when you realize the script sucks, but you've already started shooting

So I picked up these figurines and like directed a prayer towards them as if they were my wife and child. That ends up becoming this huge story point, but it was like that was created on the night.
Cicero.
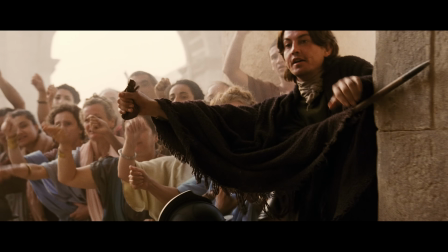4:24 This is one of my favorite examples because just how big a knock-on effect that one
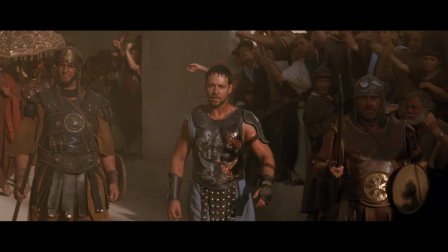4:29 decision would have on the story wouldn't be felt until months later into production.
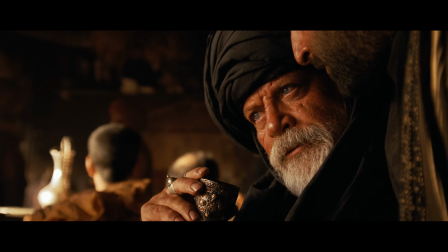4:34 Basically, the character of Proximo originally was supposed to have the last words in the film.
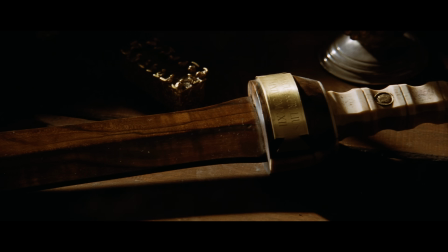4:39 A wooden sword.
Bearing his sword, symbolizing his freedom in the arena where Maximus fell. But when the actor who played him, Oliver Reed, died 3 weeks before the end of production,
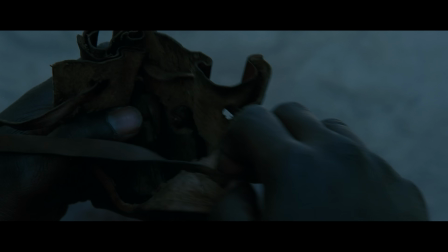4:50 that tribute was passed on to Jaimin Hansu's character, Juba. And instead of a sword, it was these figurines, Maximus's wife and child. In the river,
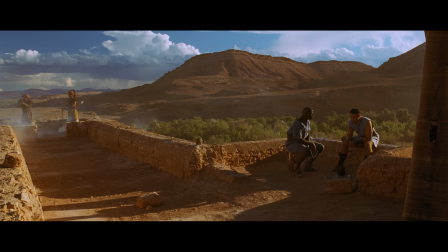5:00 which not only is thematically more interesting,
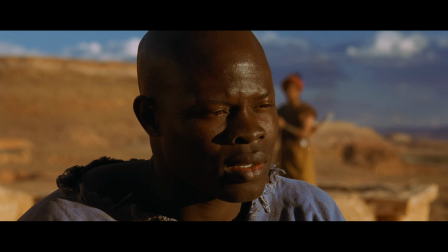5:03 and not only is Juba the character in the story that Maximus has conversations about death and mortality with, you believe you'll see them again when you die,
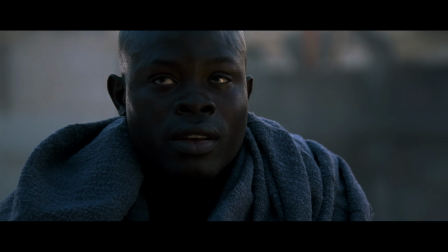5:09 putting a button on that, I will not die for many years.
It's a moment and a solution that wouldn't have been conceivable were it not that, well, A,
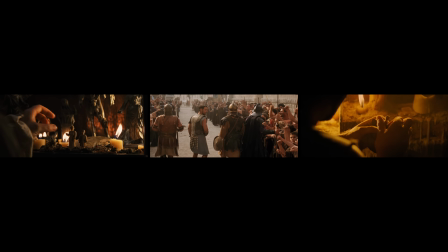5:19 Gladiator was shot largely in chronological order, which is what allowed the story to be developed on set and in real time in the first place,
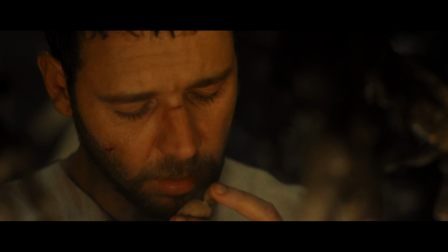5:26 but B, that a gut decision made 18 weeks earlier at the start of production
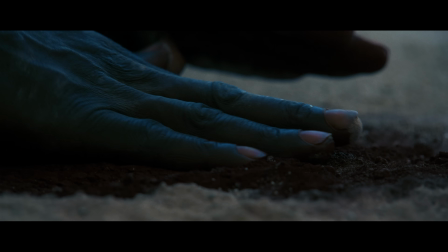5:32 could set the groundwork to make such a beautiful and unplanned ending possible.
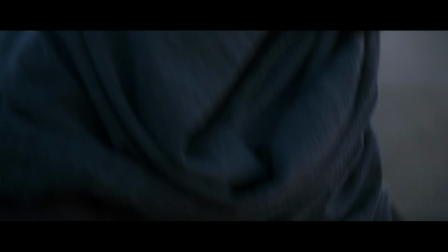5:38 That's the power of improvisation, the power of subtext, the power of thematic storytelling,
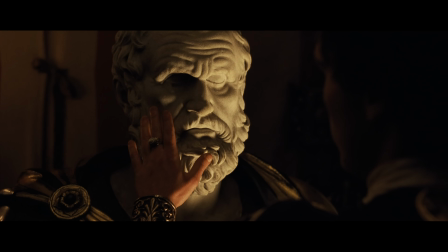5:44 something that can exist on the page, but ultimately has to be brought out by the director and the actors.
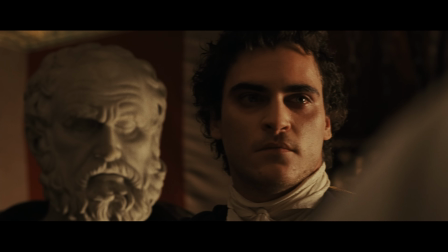5:51 Are you ready to do your duty for Rome?
And I'm going to focus on that a lot more in my next episode.
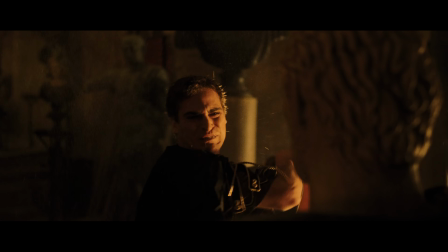5:59 I'm sort of sticking to surface stuff today, but all of it, Ridley Scott's direction, his vision, the ending, Oliver Reed's death, and how they dealt with it.
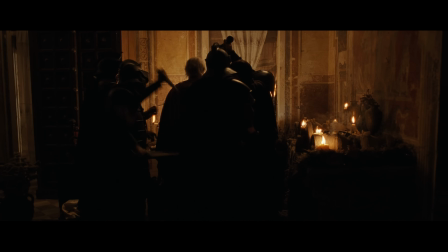6:07 Shadows and dust.
I'll get to it because it's really fascinating.
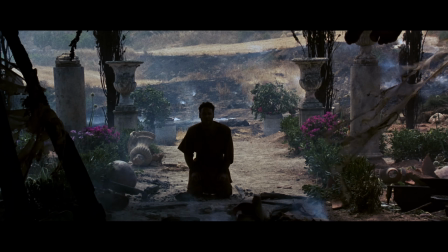6:14 The narrative is complete on the page, or the potential of that narrative is so clear that you can take the risk that you'll grind it together and you'll find it, you know.
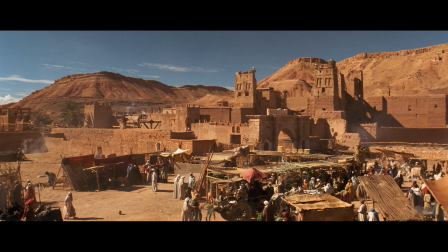6:28 Now, it wasn't just big narrative stuff that needed so much revision or that people remember.
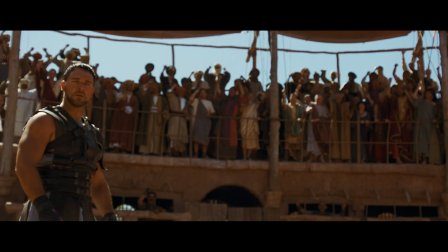6:35 Gladiators.
It was the dialogue.
I salute you.
And I can't stress it enough, for everything Nicholson brought to the table,
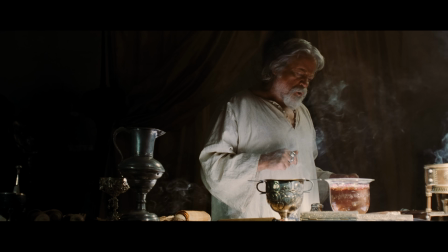6:42 Scott and Crowe still hated the dialogue and a lot of the lines that were kept, that are frankly pretty cheesy on paper.
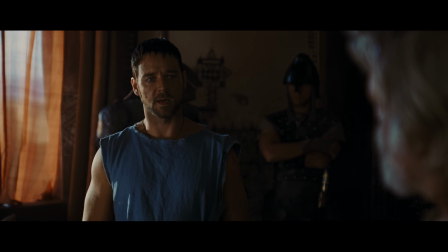6:49 I'm required to kill, so I kill.
Only work because you had this brilliant cast there to sell it.
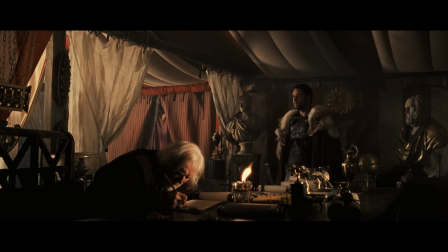6:55 I did not say I knew him, I said he touched me on the shoulder once.
Anywhere they could, though, the actors, rewrote on the spot.
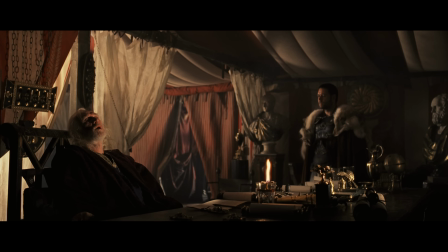7:03 Oh, yes, I remember.
And we got some of the film's best lines out of it.
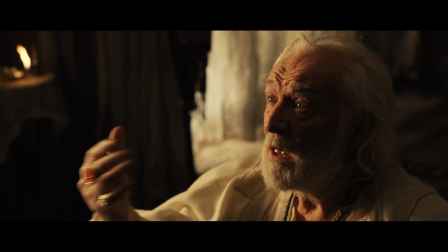7:08 You're false as a son is my failure as a father.
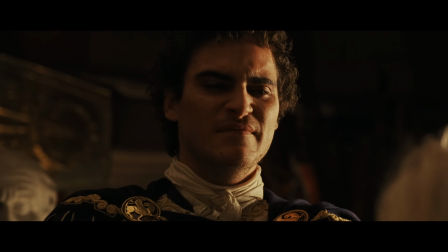7:14 That line came up with it between takes. A perfect pinning to that scene makes the patricide moments later all the more bitter.
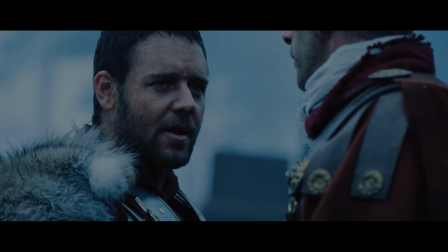7:22 The phrase strength and honor.
Strength and honor. Strength and honor. Strength and honor.
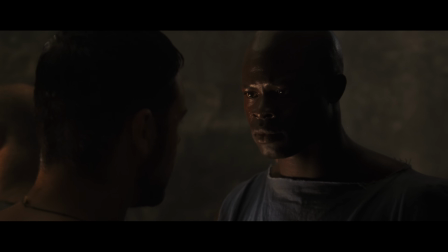7:27 One of the key lines in the film. Crowe came up with it, based on an old school motto. Maximus's description of his home.
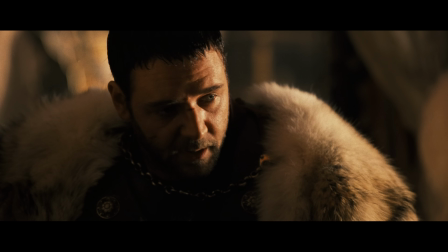7:34 Kitchen garden, it smells of herbs in the day. Jasmine in the evening.
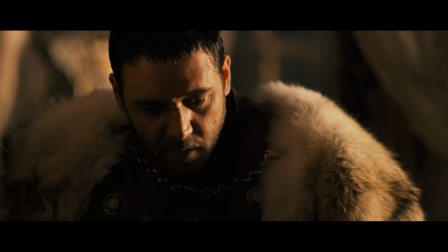7:39 Based on Russel Crowe's real home in Australia.
Am I not merciful?
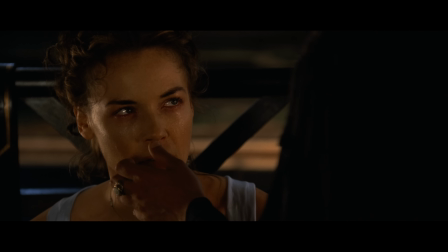7:44 That line was also ad-libbed, and Connie Nielsen's response to it genuine.
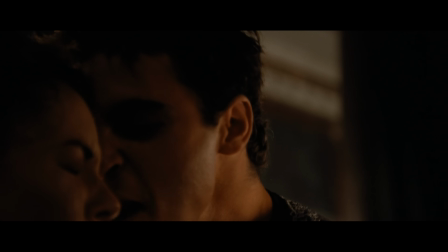7:48 Am I not merciful?
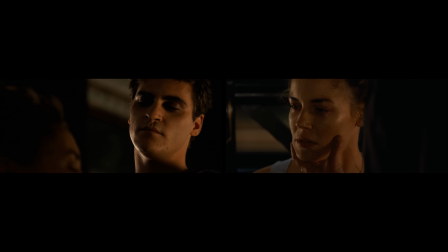7:51 But actually, though Phoenix says the line twice, those were done as two different takes of the same line and just combined in the edit.
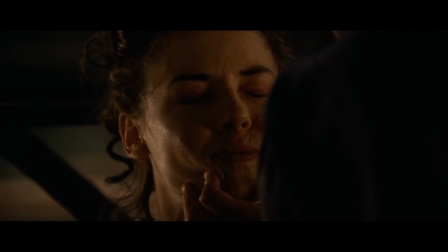7:59 And then one example of a line that wasn't changed, that Nicholson wrote that Crowe hated,
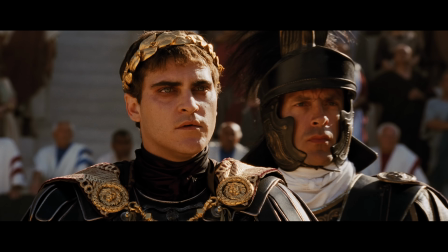8:04 but said anyway because he couldn't think of anything better in the moment, believe it or not, was this line.
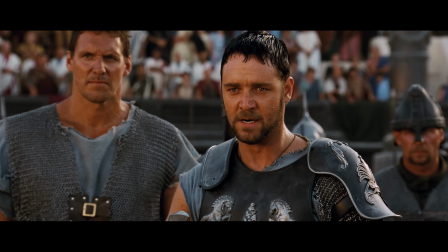8:09 Father to a murdered son, husband to a murdered wife,
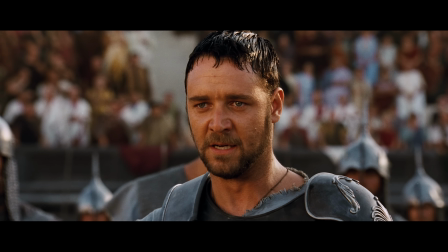8:14 and I will have my vengeance in this life or the next.